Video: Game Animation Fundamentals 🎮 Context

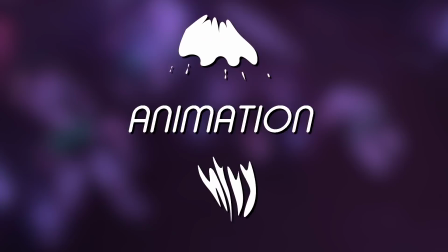Hello, welcome to Video Game Animation Study.
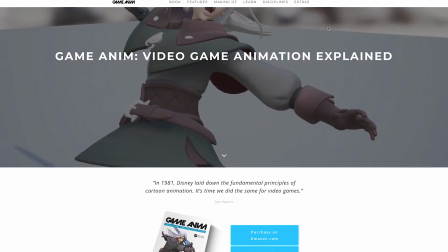We're continuing a mini-series looking at the five fundamentals of video game animation, as proposed by Jonathan Cooper in his book Game Anim, Video Game Animation Explained.
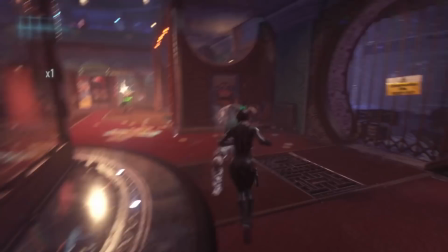So today, we're looking at the fundamental of context. This relates to how an animation will be used by a character, or characters.
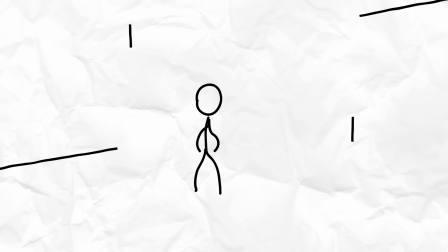In linear animation, actions for a character will be tailor-made around the scene, methodically produced in relation to what's happened in a story until that point.
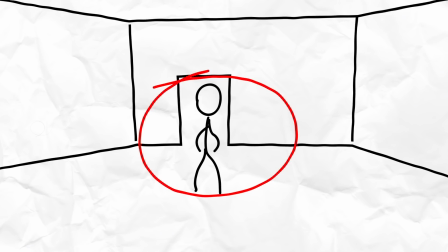The story of a linear animation will likely shape the current animation of a character.
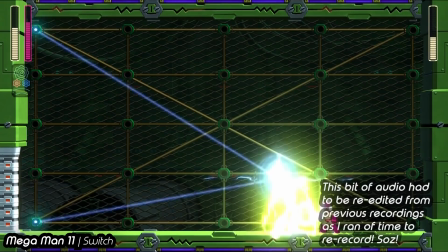Sometimes an animator won't know when an animation will be used by a character or player,
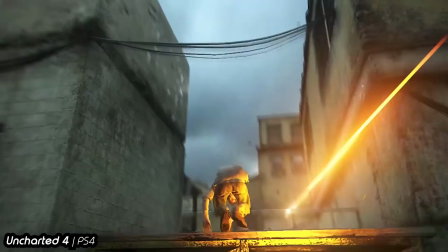or multiple characters, unless it's a very specific animation for a scene or character.
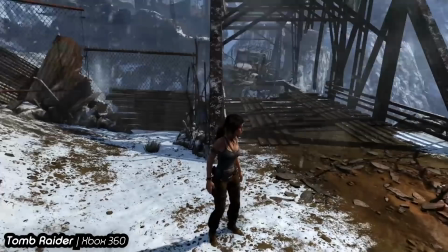We've mentioned in the fluidity video that there are mathematical ways in-game to blend actions together, such as landing from a jump.
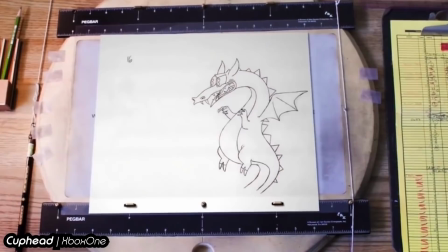But when it comes to physically animating this character by hand, you have to treat each action as though it's playing for the first time by itself.
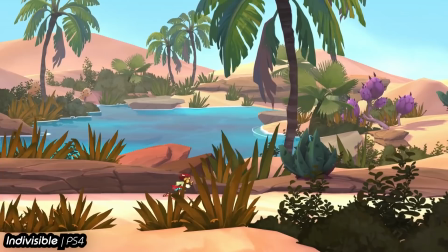A lot of the time, this also means that one animation will be used across a variety of settings, and possibly characters.
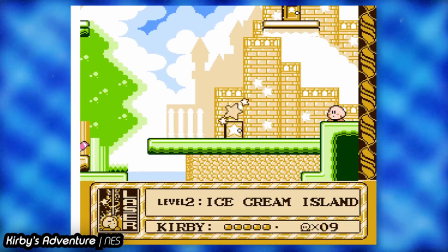Back in the day, this was all game developers could do, due to hardware limitations.
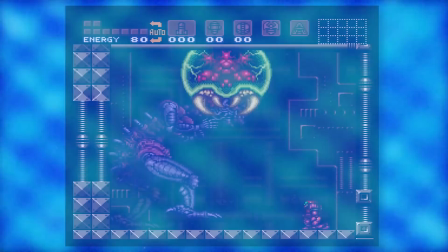You might occasionally see a special animation, like Mega Man X breathing heavier when low on health, or Samus struggling to stand when near death.
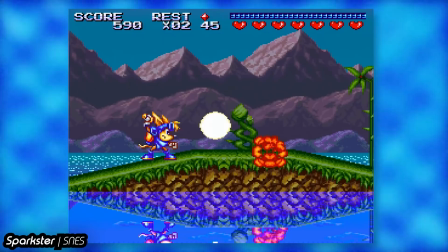But generally, animations played as they were designed, and they were designed to be standalone actions that are simply played when needed.
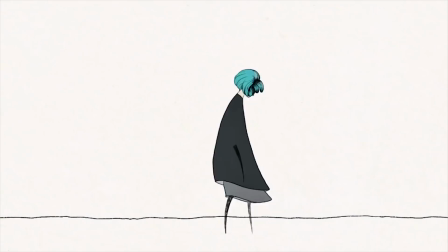Nowadays it's easier to work this stuff in, such as our main character in Greece moving much more slowly in the beginning of the game due to the prior circumstances,
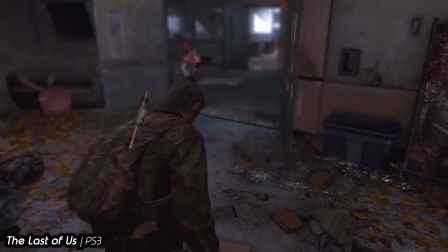and characters moving slower due to low health and such.
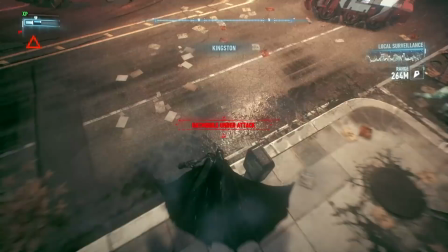Something a game animator will have to consider when creating motion for a character,
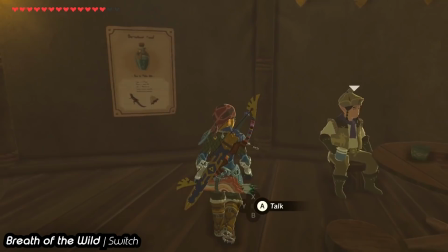is whether that motion will be specifically for that character, or for a number of characters, both playable and non-playable.
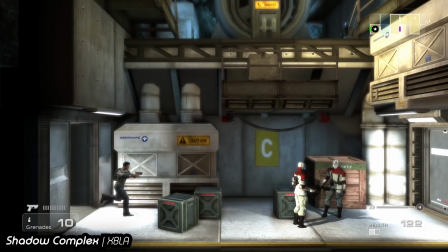Jonathan calls this distinction versus homogeneity. It is something that a game character animator will have to know before animating,
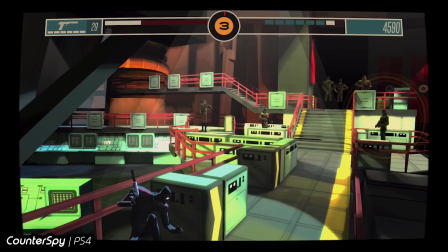but it will greatly help the animator decide how much personality to imbue a character animation with.
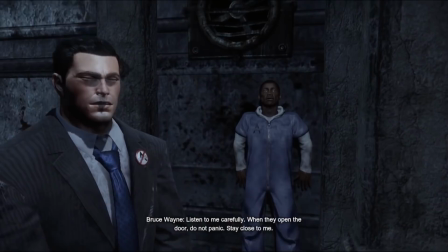Let's take our DC hero for this mini-series, Batman. By now, Batman's personality in any medium is fairly consistent,
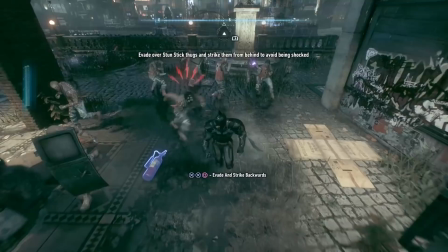so giving his character movements some distinction will be a firm green light, and relatively easy to do.
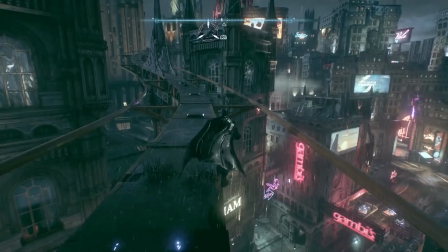He has broad shoulders from a straight back, confident footsteps, a stern reservation, and his run still reflects this, just with a bit more energy.
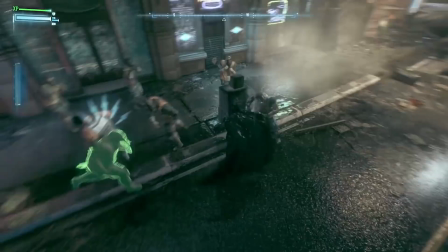His leaps and punches are firm and direct, and you can feel that he's working with all this armour on.
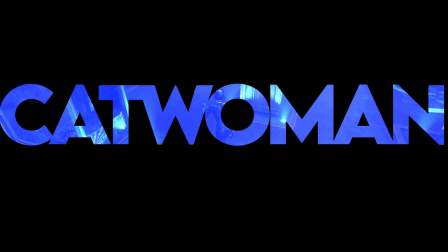These flourishes have been designed specifically for Batman. When you play as Catwoman, her actions are quite effeminate,
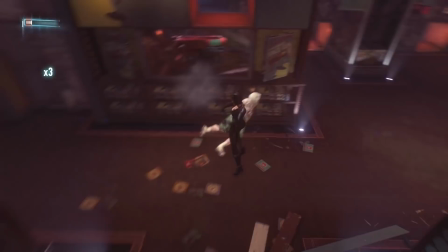with that traditional sexy hips way when walking reflecting the slinky movements an actual cat might make, and with the lack of utensils compared to Batman,
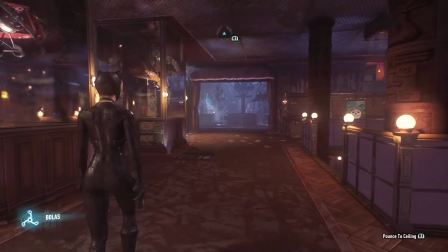her movements are swifter. And these flourishes have been designed specifically for Catwoman.
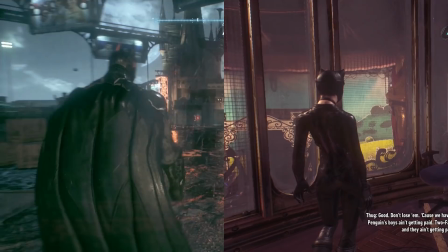Without getting into gender politics here, it's safe to say that the animations of the two characters were tailor-made to be distinct.
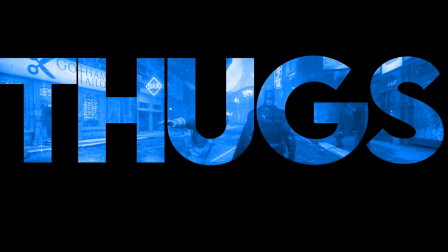Now let's compare this to the thugs and criminals you beat up throughout the game.
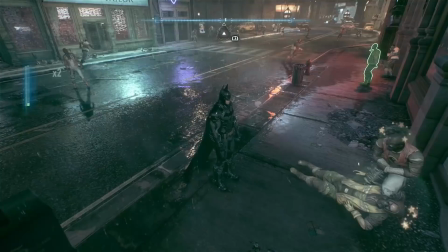There will be varied animations depending on if they're carrying a weapon and what that weapon is, but you'll find they all move the exact same way, especially if you catch them running.
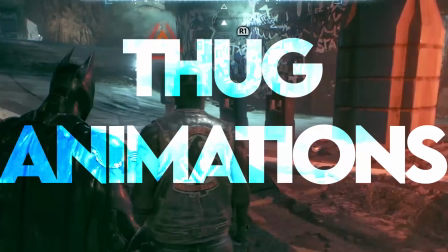When creating these actions, it's very likely the game animator or animators were given the task of creating thug animations,
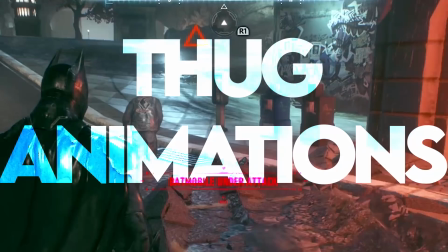animations that would be applied to all street thugs.
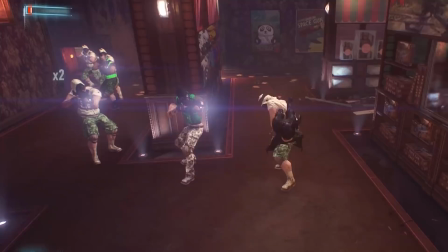Ideally, you'll want to reduce the distinction on non-player characters, so it gives your main character a chance to shine and stand out.
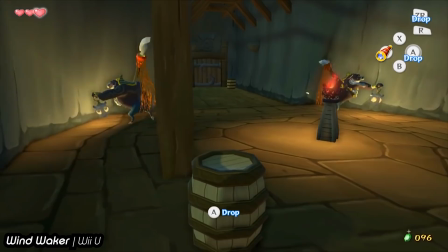You'll see this all over the place, I'm sure you've been at a point in a game where the enemies are making the exact same animations at the exact same time.